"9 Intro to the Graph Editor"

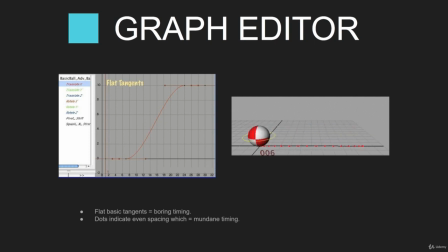And then the middle kind of has its little bit of interest there, but for the most part, it's essentially kind of the exact same mirrored movement. And so we want to try to avoid that. We want to try to break things up when movements in real life happen.
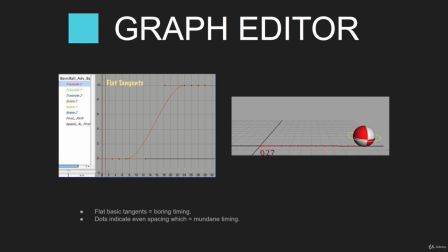Nothing moves at the same speed. We don't want to have robotic movements, and that's what we're going to be learning in this course. And that all applies to how your graph editor work tends to look like.
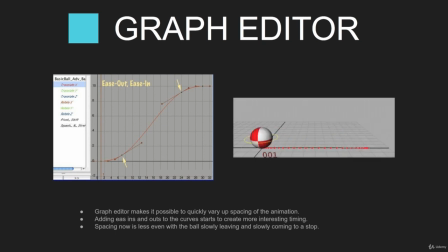So in our second slide here, what we're going to be taking a look at is varying up some of the curves and essentially cleaning up some of the movements that are happening in this animation.
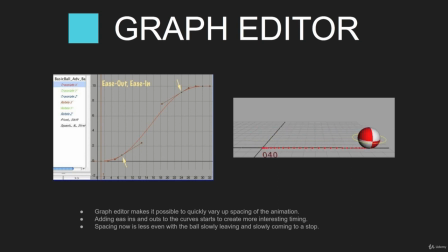So by just adjusting the curves slightly in this example, you can start to see that some of the timing is not as even. You still have a slow movement at the beginning and then a slow ease out at the end of the animation, but it's starting to have a little bit more weight.
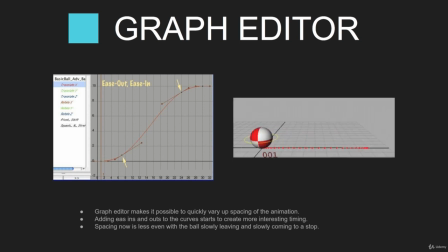You can see the spacing is still very even if you take a look at the spacing in the middle and the left and the right of the ball. But it gives you an indicator to see when you start setting those extra keys. Now you've got basically 4 keys on this particular example, these ease in and ease out keys.
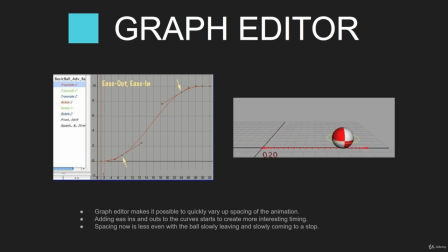What that's allowing it to do is to kind of vary up that timing so that it's not just animation done by the computer. You're actually kind of manipulating and adjusting that timing. And what you might be able to do is adjust that that spacing that's taking place.
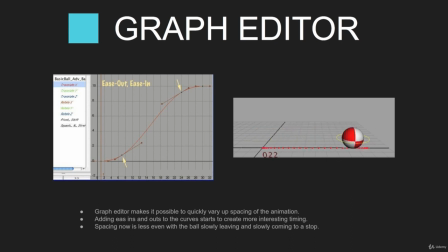So you could essentially have the beginning of the animation not be as slow as the end of the animation. In this particular case, it's pretty much even, but by adjusting those ease out keys and those
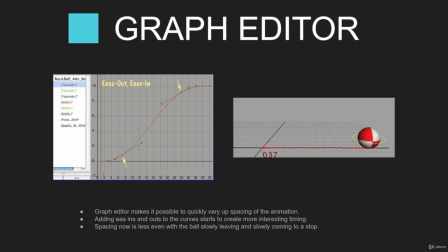tangents that you have in your graph editor, you can start to vary up the timing and start to get some more interesting movement. Going a little bit further into the graph editor, if we vary up that spacing at the beginning of the animation,
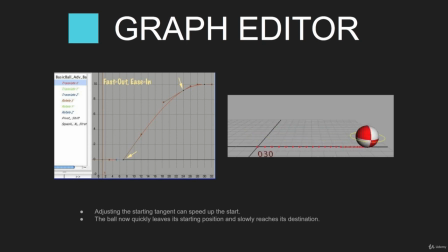now we can take a look at the red dots in the animation, and the spacing is becoming a lot more interesting and a lot less symmetrical. So by adjusting the curves in the graph editor on the left side, you can see that the tangent handle has now become more of a 45-degree angle.
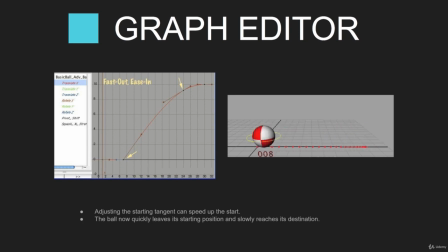And what that's done is it's created a different type of spacing than is happening at the end of the curve. And what that indicates here with our red dots is showing that the animation is going to be faster at the beginning and slowing up at the end.
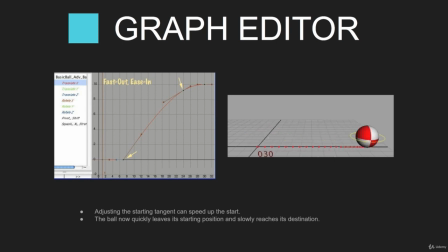So it's starting to have a lot more weight. It's starting to feel a little more interesting and less even, and you're having less symmetry in the movement. And this is the importance of the graph editor and understanding how these curves work and what just small changes
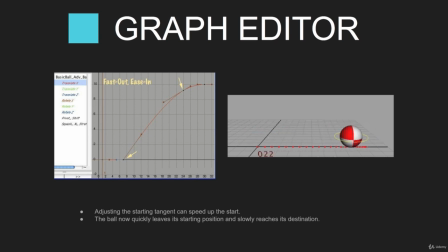in these curves can do to your animation to not only make it feel a little more lifelike, but to also vary up your spacing so that the animation looks a lot more interesting.
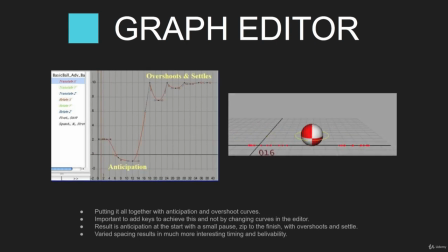Now, if we go a step further and add even more keys, what we can do is start to add some of these anticipations, overshoots, and settles that we learned about in the 12 principles of animation. Now, what we essentially have happening here is the ball is going backwards,
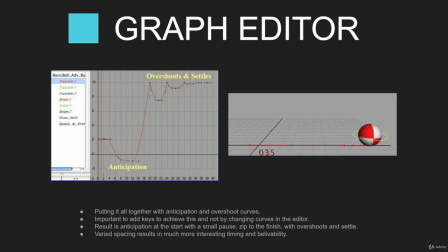anticipating, creating some extra momentum, and then it dives forward, creating this long curve that you see with that red dot in the middle, showing that the spacing is a lot faster in the middle.
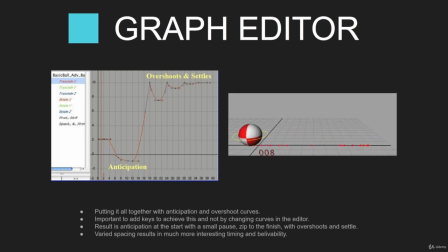And then it'll hit this wall at the end, bounce back, overshoot, and then kind of settle back to its ending position. So if you take a look at the end of the curves with the overshoots and the settles, you can see that these curves go larger and then die down in smaller curves towards the end of the animation.